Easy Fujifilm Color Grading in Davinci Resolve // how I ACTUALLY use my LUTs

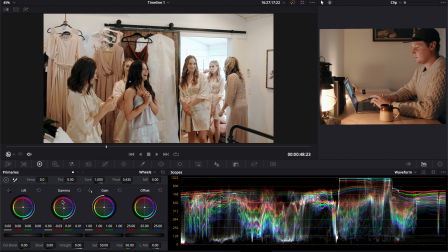White balance is good. I like it. So this here, this example is a great example. You know, up to this point, it's been a lot of natural light, you know, harsh light, soft light, you know, bluer environments, cooler, darker, whatever.
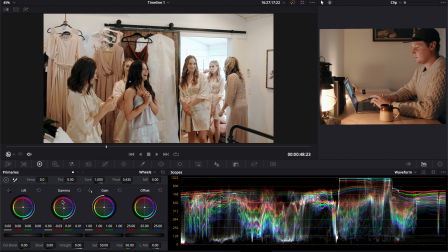This is a mixed environment where you see lots of natural light out here, but this room had almost none. And so you can see from the shadows, there was some overhead lights on,
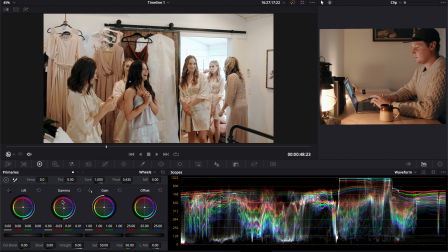and they were not the same white balance as the outdoors, which is why this is very, very blue. But right away with the LUT on, you know, I had white balanced in camera, I had white balanced to the interior of the room here.
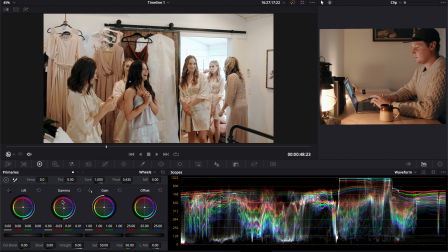So when I apply the LUT, it looks pretty good. But as you can see across the top of the waveform, very warm. So right away, probably with this image, instead of jumping straight to correcting exposure,
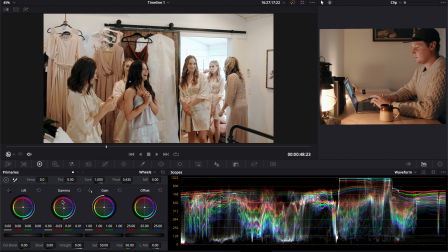I'll just bring down my gamma here towards, you know, blue, green, so that there's less of a, you know, pink, orange sort of thing going on. And right away, that to me looks really good.
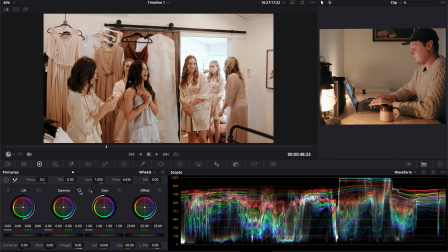So that's before LUT by itself, and then that's the corrected version, and I think that looks great.
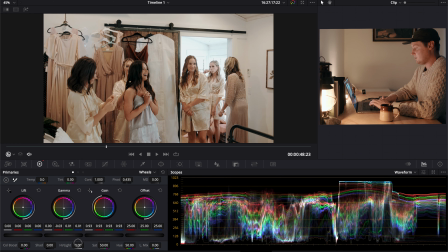Then, you know, I could bring down the gain just a bit to soften up that harsh sunlight out there, but really you're not going to be worried about that when you're watching the clip.
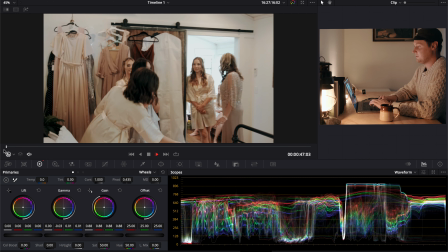You're going to be engaging with the interaction here that's happening inside of the room, and so I don't obsess over little things like this.
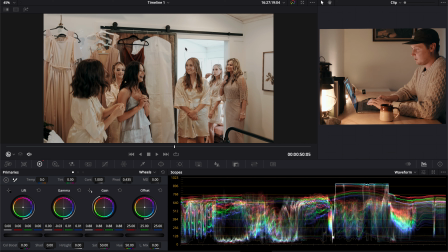You know, I could start, you know, throwing on multiple nodes and start isolating this environment so that I could, you know, kind of balance it out a little bit.
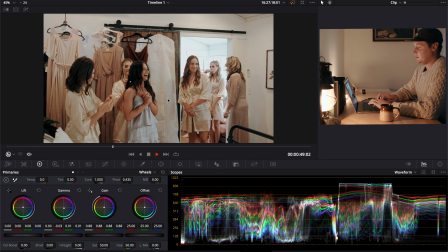But really, you're going to be engaged with the environment right here when you're watching it, especially as the client watches it.
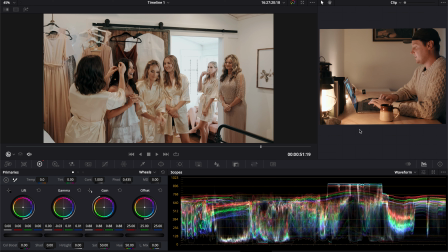And so I'm not too worried about getting those technical details perfectly correct, but you could just pretty easily go ahead and soften that up just by warming up your gain.
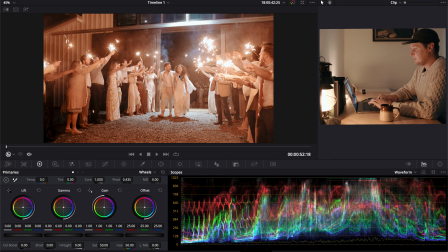Yeah, anyway, then this is the sparkler exit, and it was very dark,
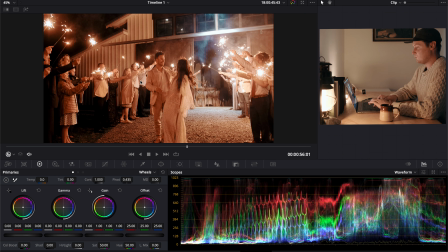and so the image comes out super orange, and especially because it's really tough to white balance these scenarios, and you've got this big, huge floodlight coming down from the barn, and so this floodlight is making everything, you know, kind of wacky.
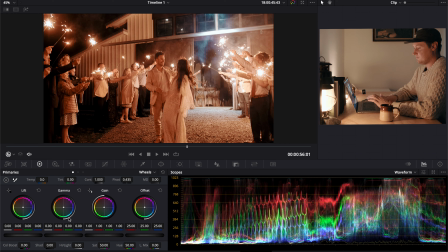And so let's go ahead and just try to get this somewhere close to normal in terms of the white balance. And pretty much all I'm doing is I'm just grabbing my gamma here, and then I'm
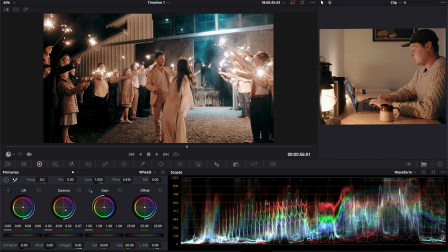going and looking to level them out. I'm getting closer, I should say.
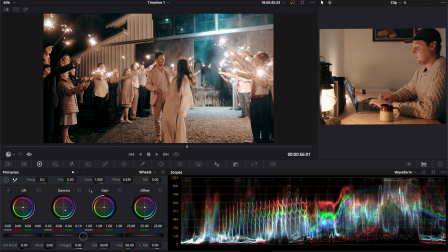Now I'm just gonna lift my gamma just a little bit.
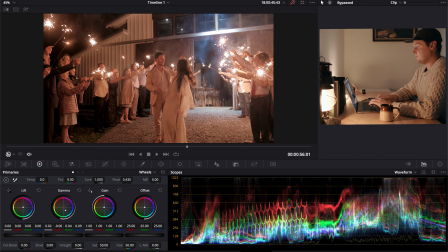So before, after, and then you can tell way too much teal and blue.
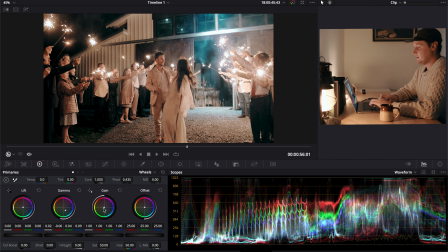So I actually am going to go into my gain here and I am gonna push that warmer just a bit. And you'll see I kind of was counteracting myself because these are actually pretty sloppy categories here for making these sorts of adjustments.
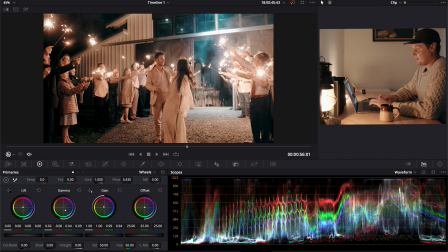But it smoothed that out just a little bit so that it's not so harsh.
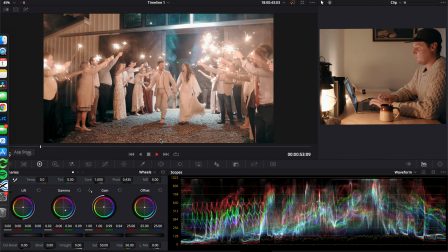Warm them back up just a bit. And again, when you're watching this in context, it looks really good.
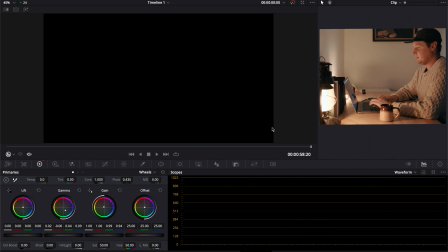And I think it suits the feeling.
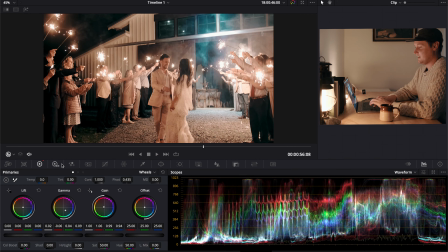So yeah, that would be something close to, and you see I actually was changing exposure while shooting.
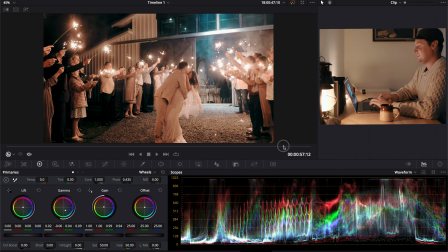I shouldn't have done it. So that would be a different correction, which I actually already made a video about.
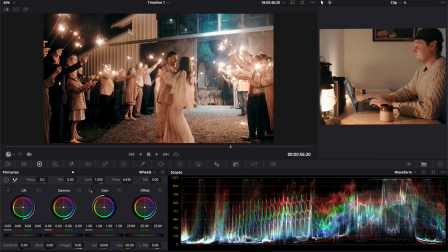So now onto the log.
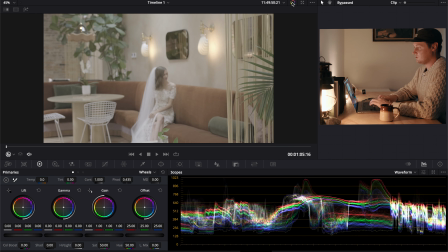So right away, F-log turned into my creative Big Sur Fuji LUT.
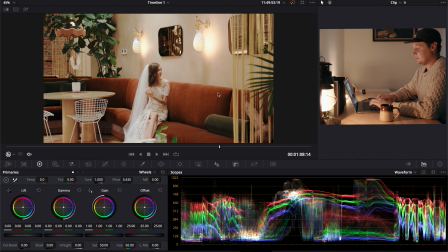So you can see here, to me, this looks really good. I maybe wouldn't even touch this clip. Seriously, if I brought this in, I might not touch it. I would maybe cool it down possibly and bring down the gain just a bit
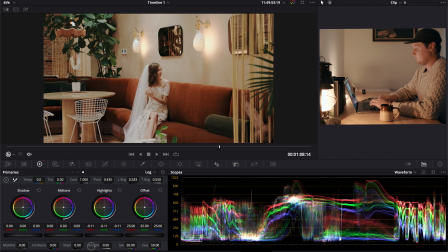or go into my highlights here and really finesse that highlight just so that that's softer on the wall. But overall, I really like this image. I think it looks good, so I'm probably just gonna leave it where it is.
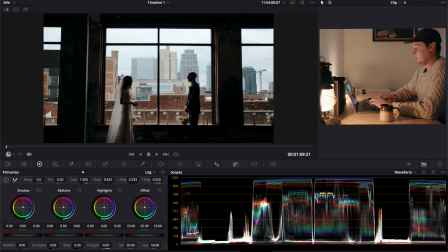This one, I'll get into a little bit of detail here about how I would address this. So I shot this to expose for the exterior, but it's still a little bit hot compared to the interior.
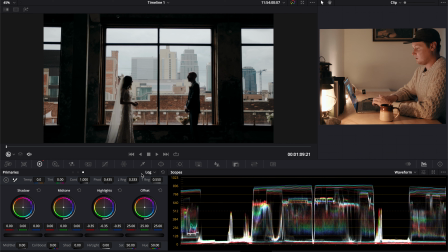So I'm actually gonna stay on my log tab here and I'm gonna bring down my highlights. So I'm really specifically bringing down that exterior. And then I'm going to bring up my midtone.
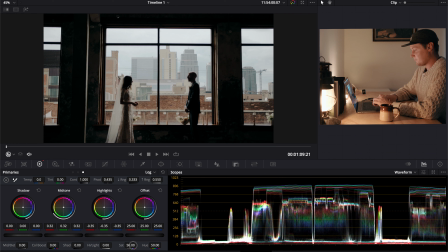And when you see I lift my midtone, nothing much happens actually. But if I go expand my range down towards my shadows and I put it at probably, you know, just right at 2. So I'm about here.
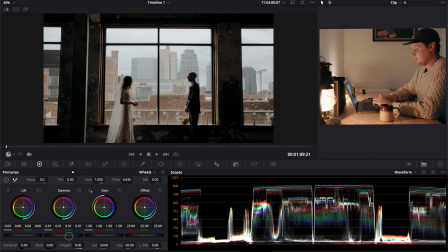Now when I go and I lift my gamma just a bit, you'll start to see
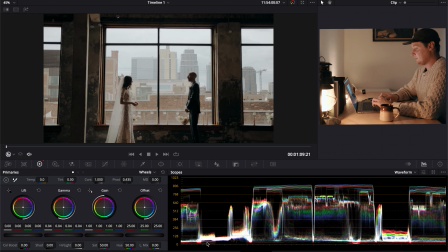more of the interior here, but I still have a pretty true black point. And this to me is a great image. I really like it. And all it took was just a little bit of finessing with my log wheels here.
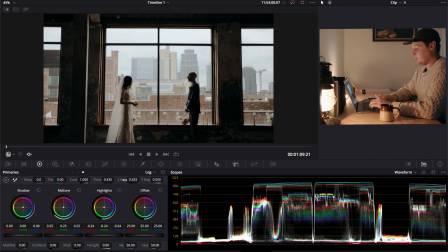And you can see what happens if I put my range back at the default level. I lose a bunch of this lift that's happening here on the interior. So when I change my range and I drop my range down, that means that the midtones will now be affecting
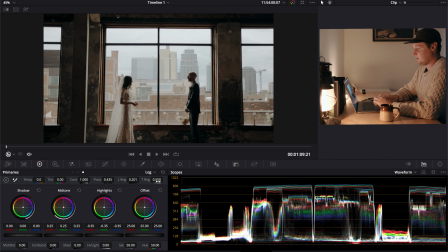anything from underneath 0.55 to anything above 0.2. And I did that just by looking at where the bulk of this data was. And so if I lower that just a bit more, you can see it kind of lifting up even more.
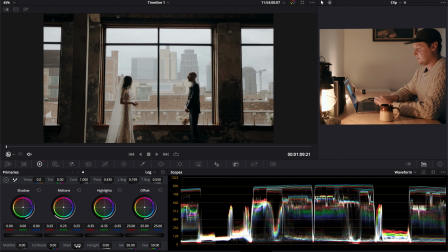But I only wanted to just barely start getting into that. And there you go.
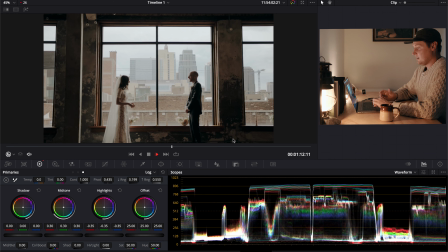This is another shot where I might just lift the saturation
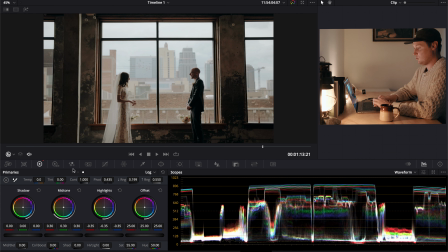and maybe cool it down just a touch. I liked how it came straight out of camera. So I think I'm just gonna leave it there with just a little bit of an increase in saturation.
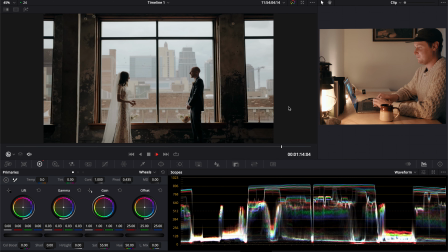And yeah, that's beautiful to me. So on to the next clip.
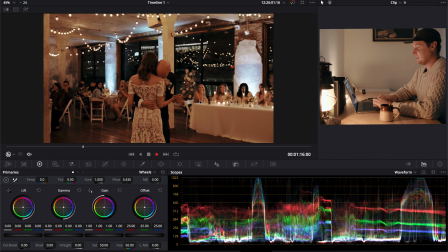This is their dance. So very orange, very warm.
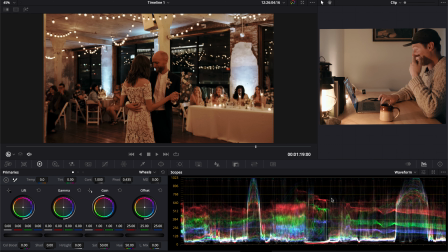And as you can tell, actually, it's pretty dark. So this is before, this is after. And so if I just lift my gain
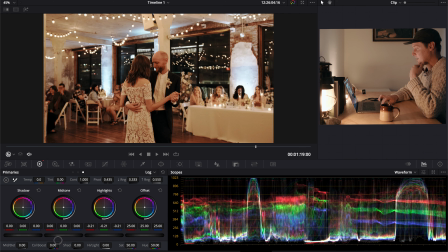and go bring down my highlights inside of the log wheels, now you don't have, you know, your wall here is not completely blowing out. Though it doesn't look terrible, but I'll bring it down. And already you're most of the way there.
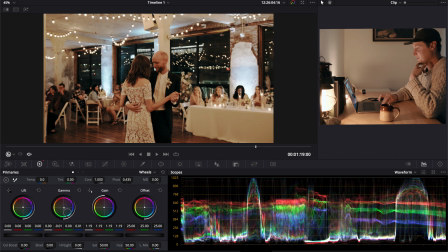And then I'm gonna use my gamma here again to make my little bit of white balance adjustment. I'm gonna lift my gamma and we're pretty close to a decent image here. Hard for me to see the colors perfectly right in this sort of environment where I'm grading right now.
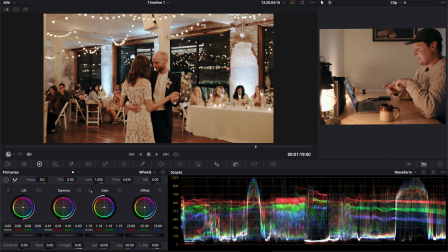But all in all, I'm happy with the grade, you know, as it is right now. I think it looks pretty good, but it could use some more tweaking.